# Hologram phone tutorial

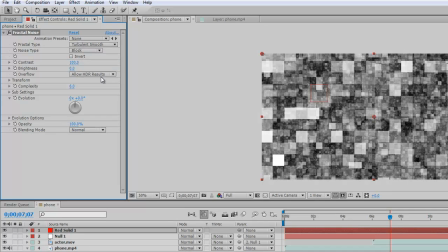242s
Our noise type to a block let's crank that contrast way up like
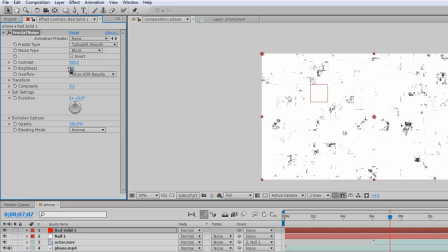248s
in the 550 range and let's crank up that complexity too all right good now you'll notice that the
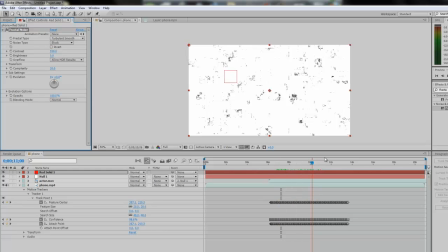258s
fractal is not moving and they really sell this effect we need it to animate a little bit so we'll go down here
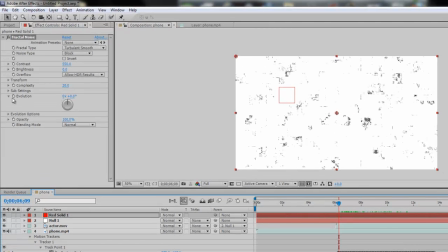263s
to our evolution I'm gonna set a keyframe go to the end let's change that to something like oh I don't know 20 or so just to give it some life.
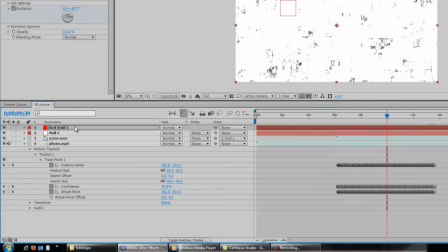274s
There we go. Now to make this composite correctly with the actor we're going to use a luma mat and we're going to change this by making all the white areas see-through and all the black areas will become opaque. In order to do that we need to drag this right on top of our actor.
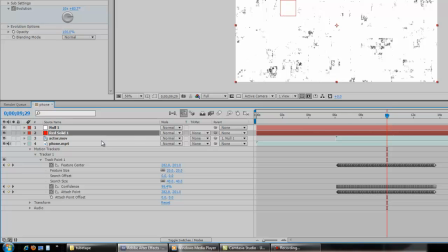292s
We need to change our track mat from none on the actor to luma mat red solid.
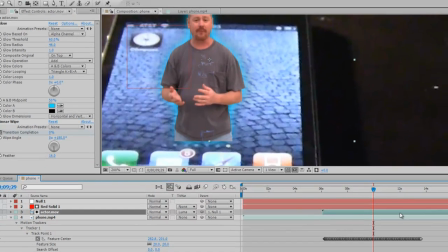300s
And now you can see these little bits of interference popping in wherever there's a black spot in that fractal.
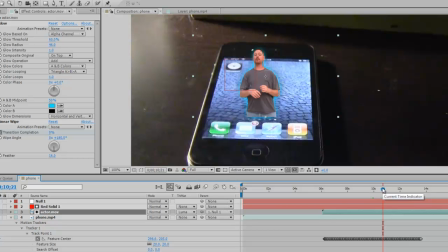308s
Well there you go there's a million different things you can do with this. I hope you like the tutorial and if you're a judge please I really need the lights so first or second if you don't mind. My name is Scott have a great day.